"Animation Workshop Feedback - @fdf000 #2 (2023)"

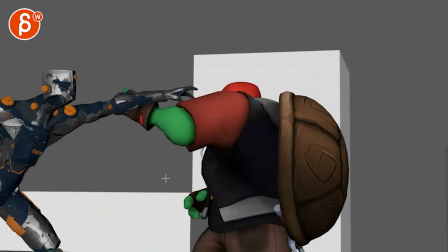[7:35]
the timing of going back landing is cool i don't mind that
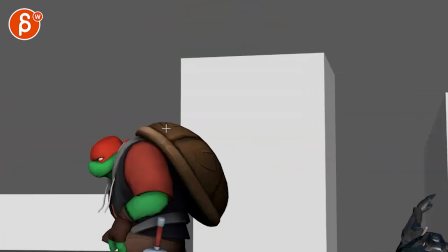[7:41]
and going straight into this i think given that he's immediately fighting i'm not sure that
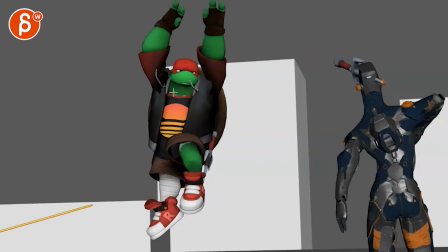[7:47]
he needs to check i think it could be cool to be here here next
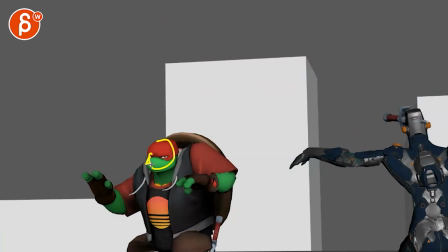[7:52]
frame already three quarter this frame almost profile and then we're definitely
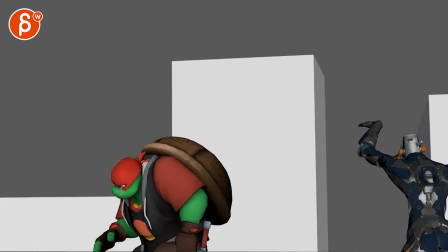[7:58]
profile he's already looking at this and not down you mean like there's this thing of we're looking down for too long i would already have the head up so you you show that he's super aware
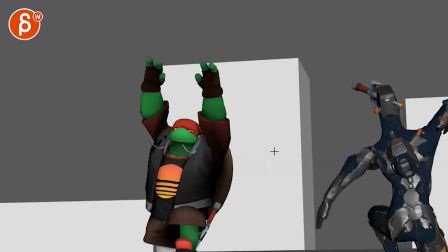[8:10]
spidey sense almost of what is going on he he knows this guy's done i'm already looking over
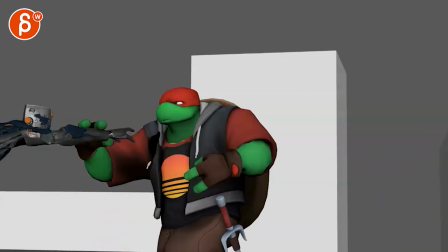[8:16]
to the left and looking up like eye contact towards this that's cool i like all of this
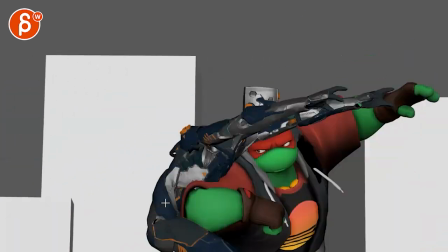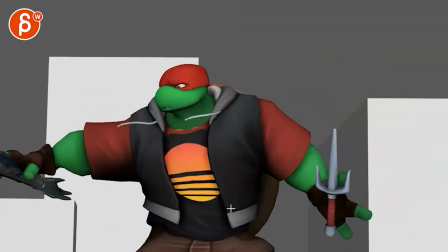[8:28]
and then i registered the weapon more here maybe it's because of it helps with the color change
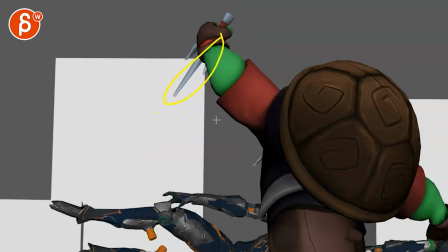[8:34]
this helps all of that i'm probably just bring that building down or tweak it so we don't have tangents
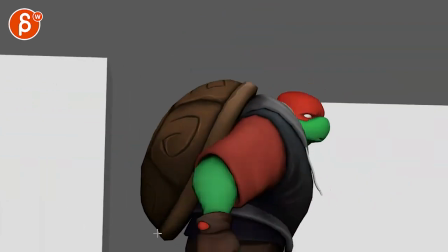[8:40]
and overlaps there and i do like the that pull down oh that's great i think from
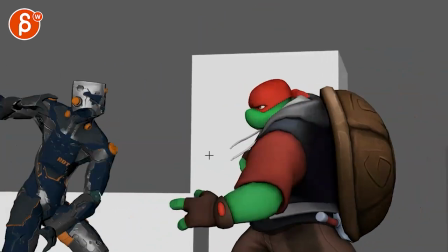[8:45]
here on
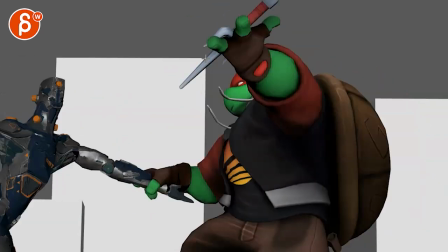[8:49]
could work it's a bit strobey through there and i think what happens is that you have
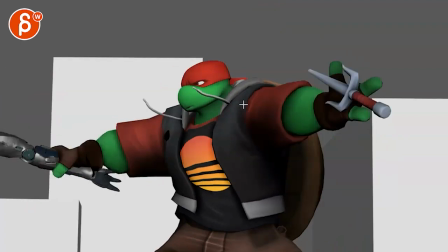[8:56]
that turning maybe she um stabilize that a bit sooner because what happens is that you have an angle this way angle
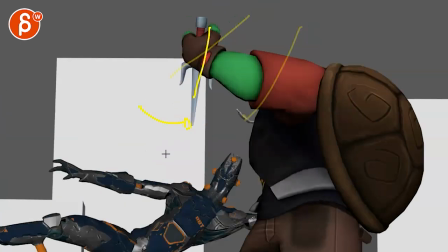[9:03]
this way now we're initiating a turn this way but it's kind of staying put but
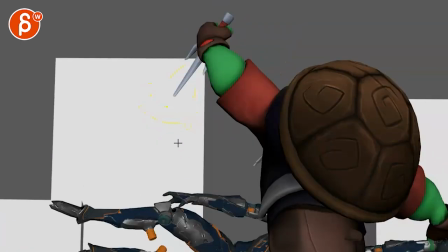[9:10]
now it's going the other way and then it's suddenly gone so i would just keep this cleaner in terms of like this like this like this and then like that and then down i mean like way into this
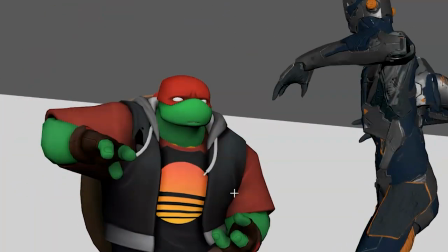[9:26]
this guy coming in watch out that we're not too too overlapping
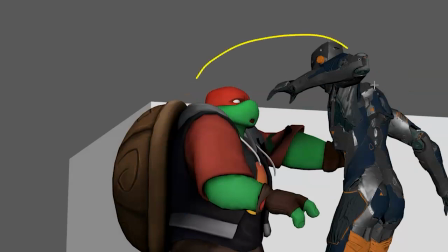[9:35]
stuff like that is nice and clean
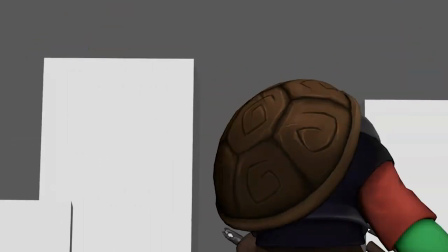[9:42]
this one had a bit of an odd quiet moment of
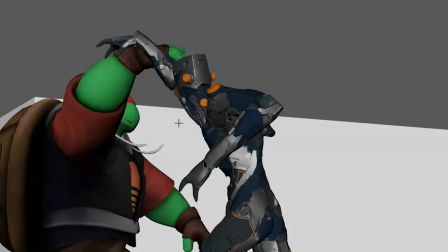[9:47]
it's like we're what is he doing he's pushing him off up like this going back
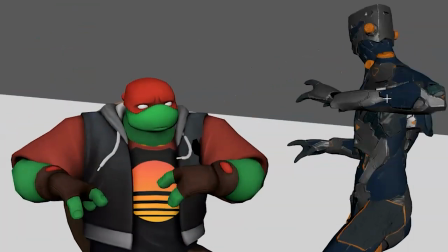[9:55]
and I feel like there's a lot of momentum in him going to the right and then here he suddenly hits this wall it feels like with so
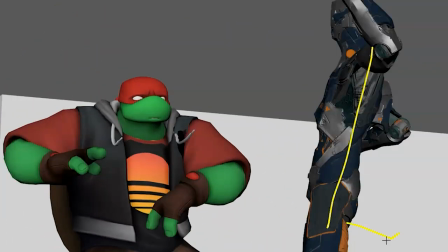[10:04]
much movement backwards and no leg back there to compensate and stabilize and
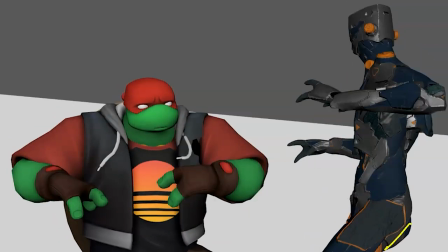[10:09]
balance this is an odd frame where we
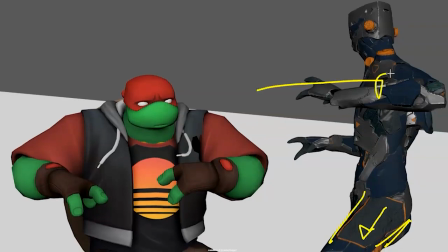[10:14]
can see that angle this way momentum this way how is he suddenly stopping
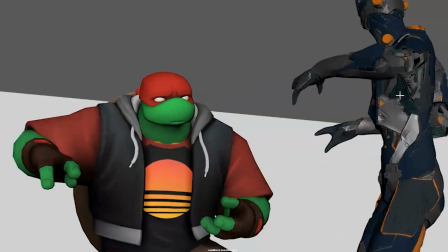[10:18]
and moving forward this is a there's some linear keys in there i keep it a bit sharp i think
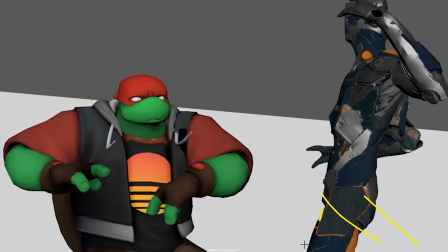[10:23]
if you do something like that and that leg actually goes back so that we are crossed like this kind of like it is like this but
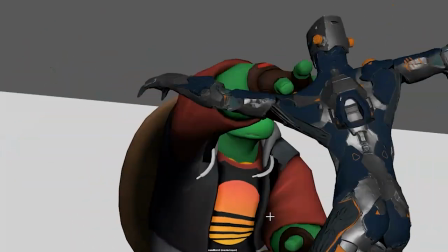[10:32]
the other way would be just mechanically just a bit stronger to read and i think if you're doing this with him and then just kind of rests
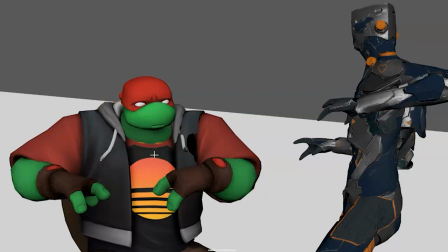[10:40]
here it doesn't help that he's like the exorcist dead here this could be the moment of him going
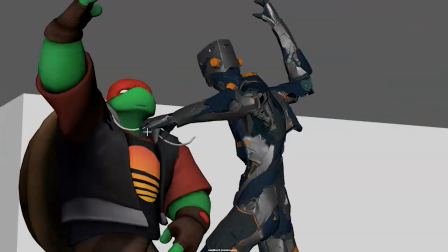[10:44]
like like he's being badger like come on come on what doing here
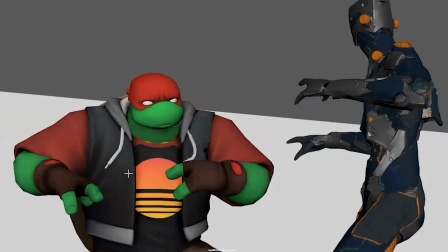[10:50]
and then imagine him almost yelling enough and after making
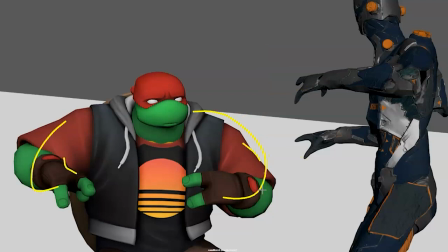[10:55]
space he just pumps himself up it's almost like the mission impossible you
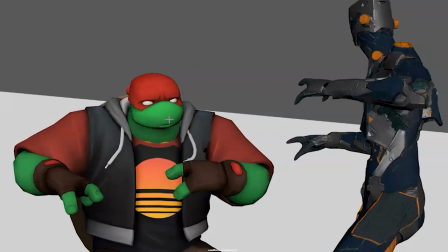[10:59]
know bicep pump whatever you want to do here where it's like i don't know if you have shapes here i can remember um but something where this
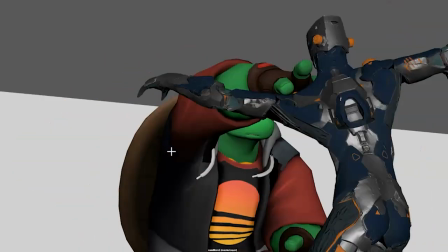[11:06]
moment of okay i i created space let me finish this and then he goes into that a
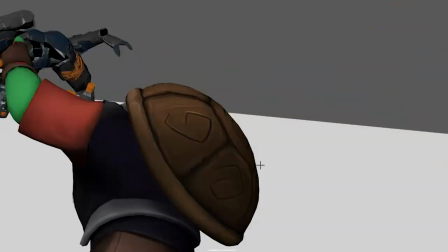[11:14]
bit light it feels a bit light how he grabs him into this and we're kind of missing what the
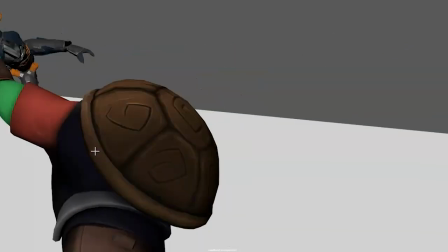[11:22]
other arm is doing down here we suddenly have hands here into that throw it's almost like you want that hand up here
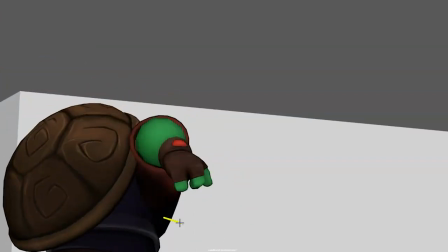[11:31]
here here into that maybe the hand out here so we really understand and see that flow
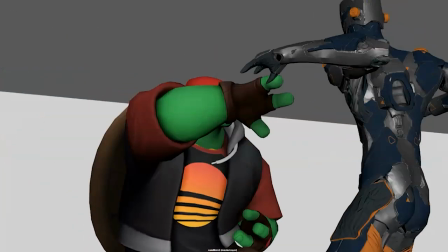[11:39]
right now it's kind of wee and then that's it i mean i understand what is going on it's just it's just a bit more for clarity and
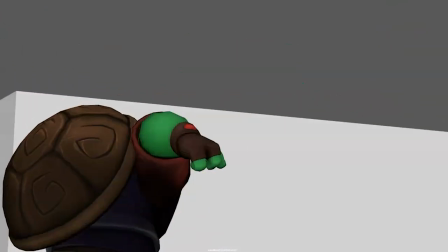[11:49]
it might help you to have
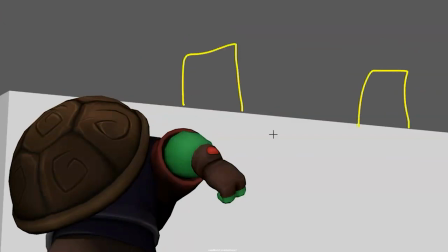[11:54]
more buildings here in the back but then put a hardware fog and just have them hazed out so they're barely visible but so that we
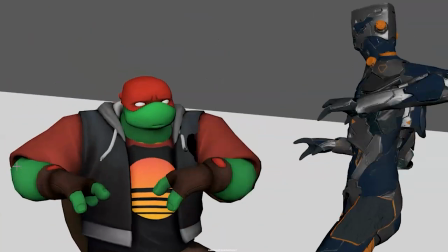[12:03]
understand what the camera is doing once we're here and we're losing this line let's go back here all right any lines like
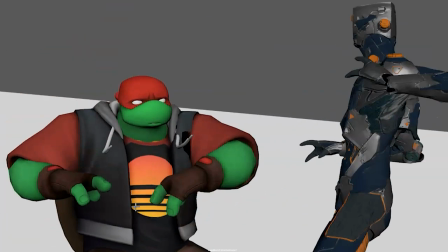[12:11]
this here we don't know what the camera's doing is
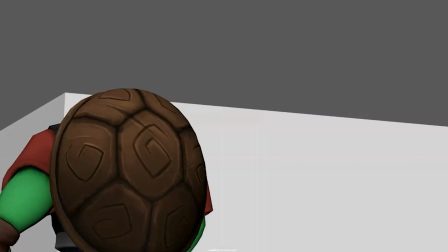[12:16]
the camera's only stopping reversing translating only now when it comes back we understand so it's gives a bit of a an extra floaty feel I'm not quite sure is that because of
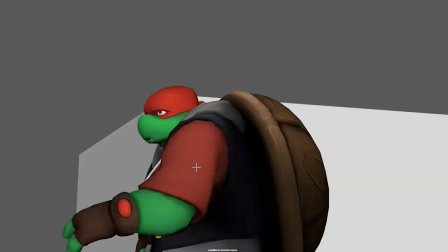[12:25]
the camera is that him that's it felt so light too I
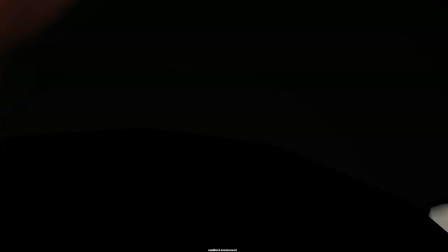[12:31]
like the alertness here that's all cool he
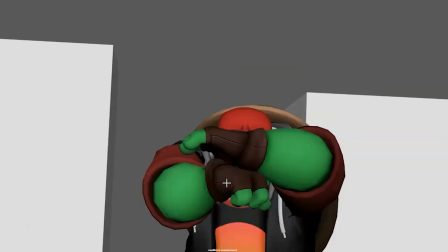[12:35]
just seems very cross-eyed worried and even here
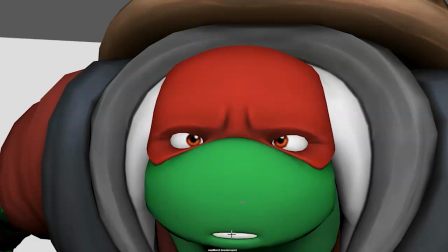[12:40]
where I would really push like determination It's very mirrored. It's very symmetrical. But also, he's almost worried sad. Kind of bored.
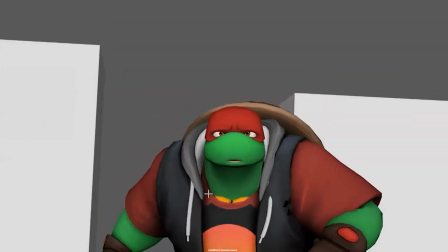[12:50]
Kind of bored to fight. So this could be a bit of a stronger... I like this just because there's also a diagonal in there.
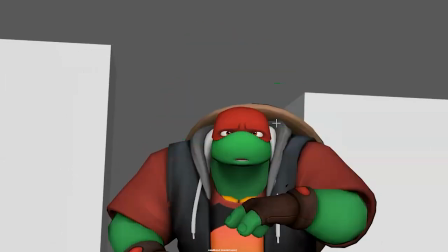[12:59]
Not bad. Then we're getting a bit too straight. It's just a bit flat.
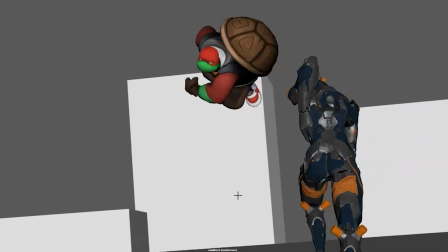[13:05]
And I think you can have this a bit more at an angle. And that's kind of that.
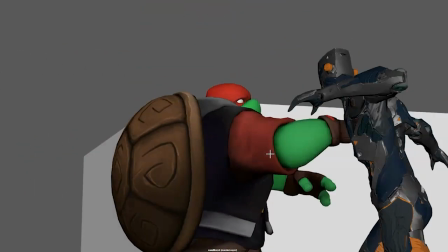[13:11]
Yeah, having stuff in the background is going to really help to see what are those camera changes.
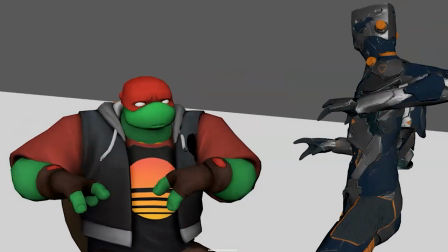[13:17]
And depending what, I mean, you could also, I don't know how violent you want to make this, but if he, you know, if you do the whole thing of,
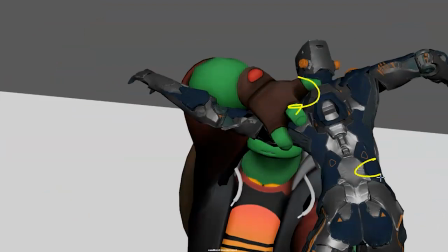[13:24]
enough, and this could be the moment of grabbing this, the other hand is here, and then he just rips this guy apart.
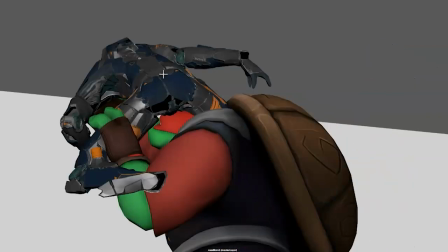[13:33]
Just kind of pulls the torso off. So imagine this is now cut off, cables coming out, Leg is here.
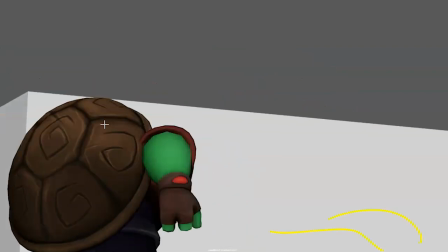[13:42]
Cable is out here. Some sparks. This falls over this way. What else?
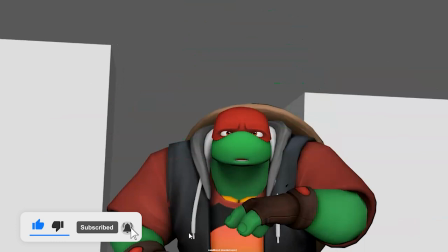[13:49]
It's the next. That could be kind of cool. But that's kind of that. All right.
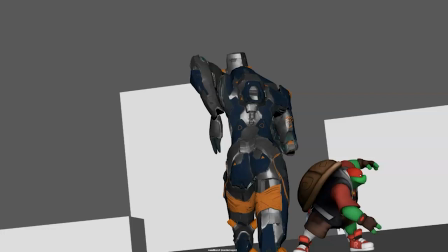[13:55]
As always, subjective notes. Feel free to take whatever you need. And that's it from me. Thanks. All right. There's an email. You can sign up. You can start whenever you want. You can submit whenever you want. You get 16 submissions. Either way, a like and subscribe would be awesome. All right. Thank you.